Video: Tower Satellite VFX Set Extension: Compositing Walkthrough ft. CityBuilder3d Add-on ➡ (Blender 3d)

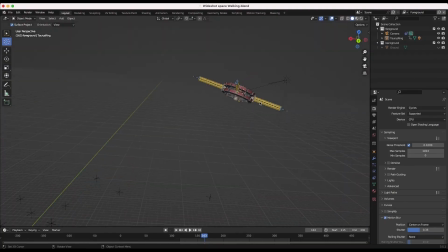(0:00)
What's up guys, it's Brad from Light Architect.
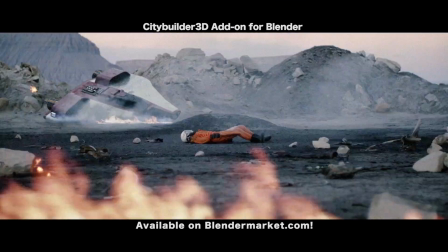(0:01)
In this video I'm going to share another 3D scene and compositing breakdown of one of these shots in our recently uploaded City Border 3 add-on for Glendor trailer for our new space kit.
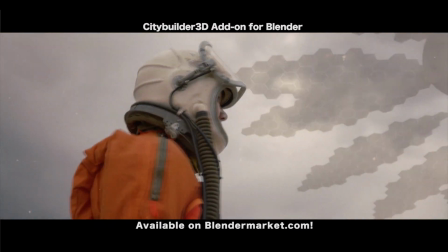(0:09)
I'll be breaking down this low angle shot that sort of reveals this satellite that our astronaut character is looking at in the scene and
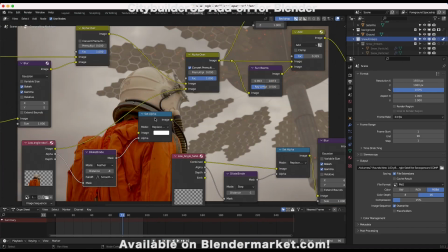(0:16)
I've just added some embers here as well as our 3D asset from our City Border 3D add-on in a fairly simple composite here.
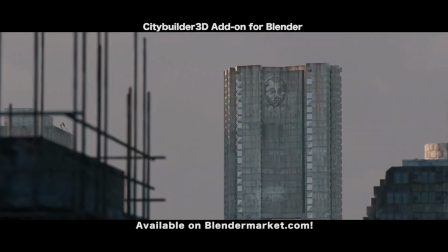(0:23)
As usual this video is more of a walkthrough than an actual tutorial but hopefully we'll give you some ideas on how you can add these elements to your videos and composite them effectively into live action footage inside of Blender as well.
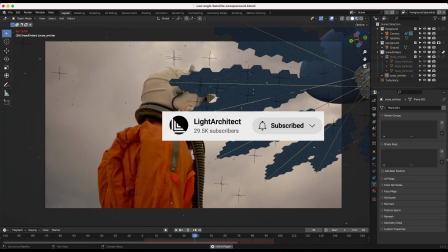(0:33)
Anyways guys, without further ado, let's get started. Here we are inside of Blender. This is our shot without any compositing in layout view.
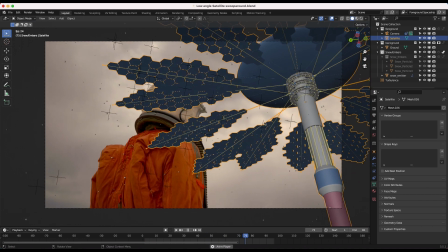(0:39)
And you can see we've just tracked our City Builder 3D satellite here into our scene. That was my first step in creating this shot.
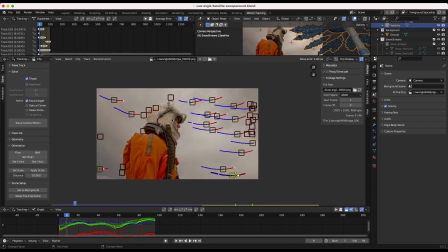(0:45)
I've just imported that footage inside of Blender's motion tracker here.
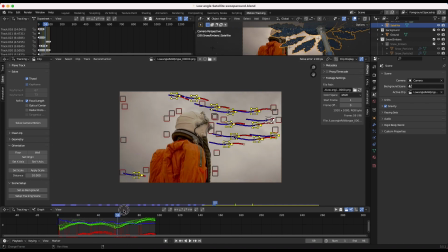(0:49)
And I've actually tracked different points on the sky here to get a fairly effective tripod track on the clouds here.
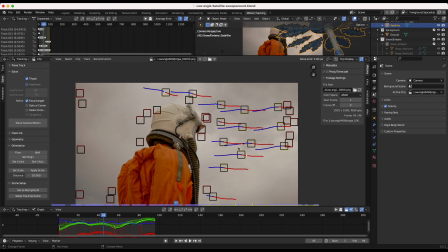(0:57)
Now obviously using such a low contrast points for tracking data such as these clouds is not ideal. However, it did end up working for the scene. You can see that the tracking points are sticking fairly effectively here. And we've just done a very basic tripod track with a solve error of 2.8 pixels.
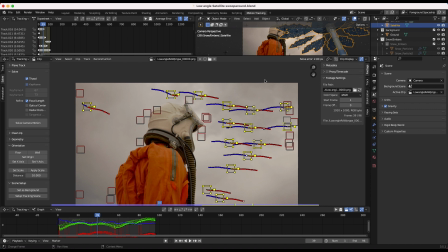(1:13)
So definitely not ideal, but ended up working pretty well for the final composite as it looks pretty seamless.
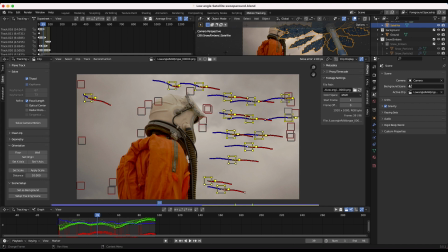(1:18)
And fortunately, since the shot was on a tripod, there wasn't a lot of parallax in the scene. So we could get away with a fairly high solve error of 2.8.
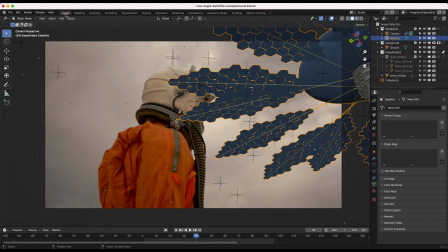(1:26)
So anyways, I've imported this tracking data onto our 3D camera inside of Blender.
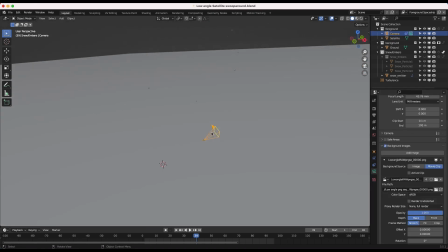(1:31)
And then of course, I've added our footage as the background in our scene. And in 3D view, the shot was super simple to create.
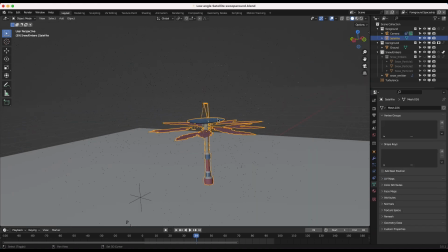(1:37)
Once I tracked that footage, I've just added our City Builder 3D asset in the deep background of our shot.
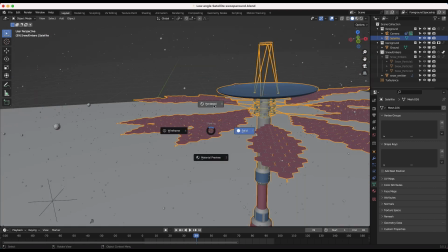(1:42)
And you can see if I just go into rendered view really quick, this is what our asset looks like.
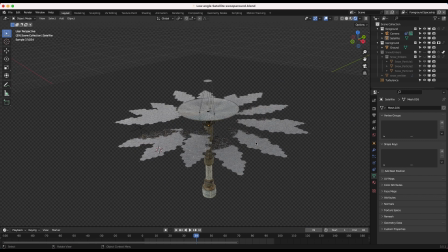(1:47)
You can see it's just kind of a satellite dish type vibe with some solar panels on it. So I've added some reflectivity to the solar panels as well.
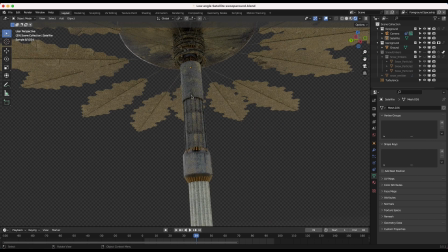(1:54)
And of course, I've grunged up the main portion of this radio tower here as well.
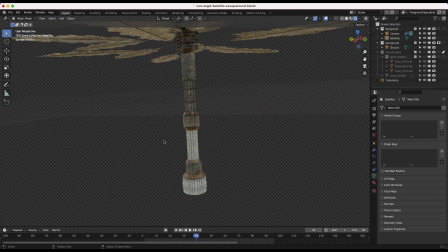(1:57)
I've added some caution stripes here and just created some variation in the texturing of this asset and added some grunge to it and such with this concrete material.
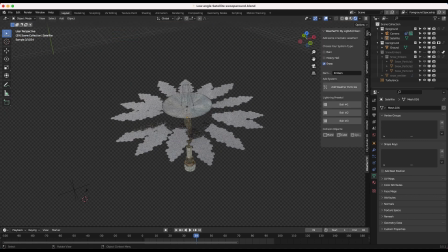(2:05)
But you know, super simple setup here. I've just imported this asset fully textured into our scene. This one is called satellite, but obviously in this specific shot, we're using it more as kind of a radio tower.
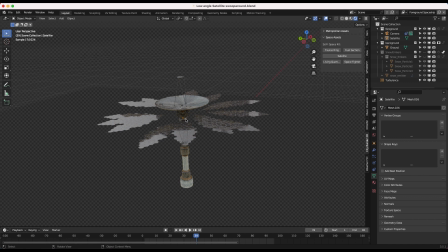(2:15)
So of course you can use this asset in a variety of different ways, but I think you'll find that it's fairly detailed to add in the mid or deep background of your shots.
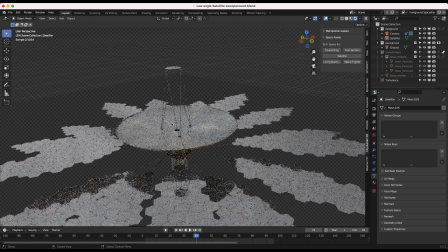(2:23)
And even for up close renders, it's pretty optimized as well.
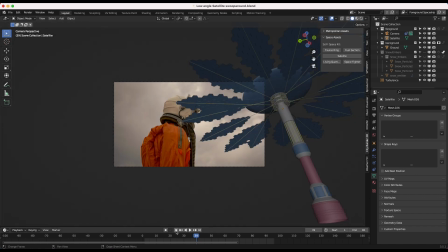(2:26)
So anyways, I've added this satellite in the deep background of our shot, just kind of found where I thought it would be nice to reveal the satellite in its entirety.
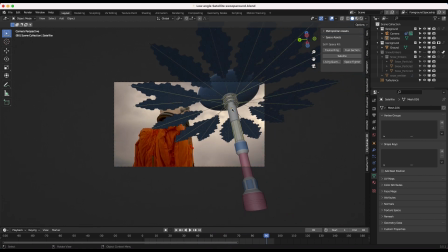(2:35)
So kind of the end of the shot here is where we actually see the tower of the satellite.
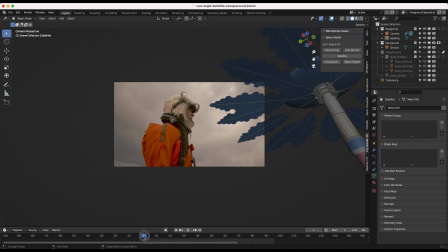(2:39)
So a lot of this comes to just storytelling, trying to just kind of have it off to the edge of the frame here at first, and then revealing what our character is looking at at the end of our shot here.
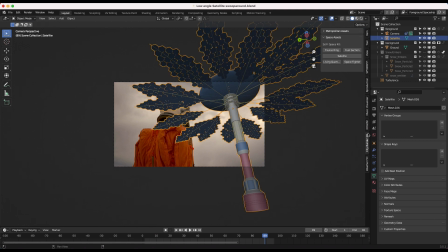(2:47)
So pretty simple setup here. To light our scene, all I've done here is add a very basic HDRI.
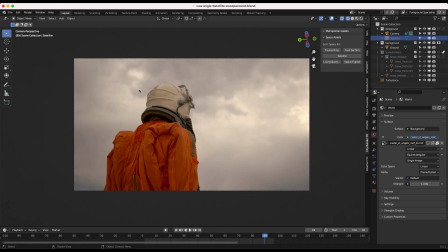(2:52)
As you can see here from our live action shot, we just have a very cloudy environment. So I've tried to match that with an HDRI.
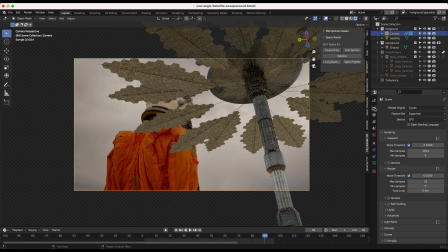(2:58)
So you can see if I re-enable our satellite and go into rendered view here, and I'll just go into our camera settings and turn off our transparent background.
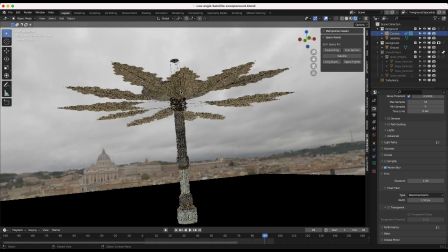(3:06)
You can see the HDRI that I've added to light our asset has a fairly similar quality of light to our live action plate.
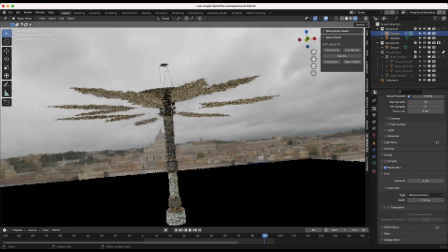(3:12)
So that's going to help integrate our CG into the live action as best we can with a minimal amount of effort.
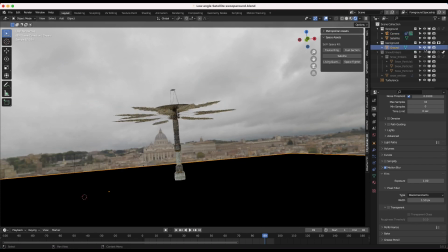(3:18)
In addition to adding this HDRI, I've also just added a very basic ground plane to our scene with a similar color to the ground in our environment. Since our character is in a live action desert, I've just used a ground plane here, tinted the color of our ground. So you can see if I enable it here for a second, we'll disable it as a shadow catcher.
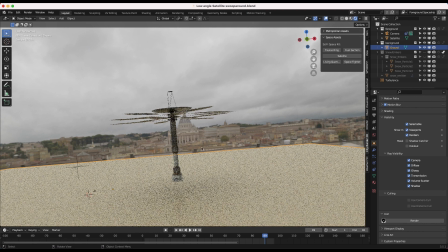(3:36)
You can see that this is just going to create some more realistic bounce lighting on our asset itself and make sure that asset is more integrated into the scene.
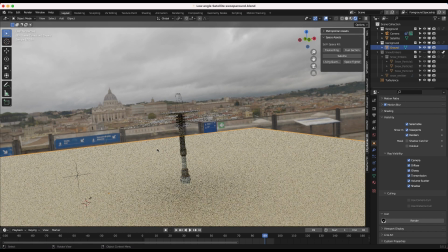(3:43)
Now, again, as I mentioned in the previous video, it's better if you actually use an image texture of the actual environment on this ground plane, as well as an environment projection all around your 3D asset that you're trying to integrate into the scene. But a lot of the time for simple shots, you can get away with an HDRI and a basic ground plane,
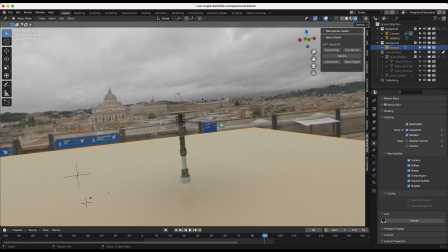(4:00)
and it'll look 95% as good and save you a lot of time in the post-production process.
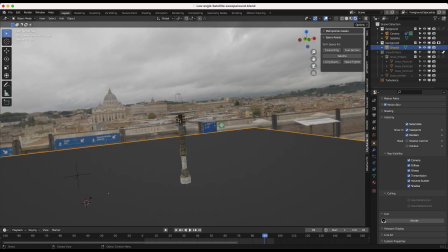(4:05)
So I've just done this very basic setup here. That's how I rendered out our CG asset.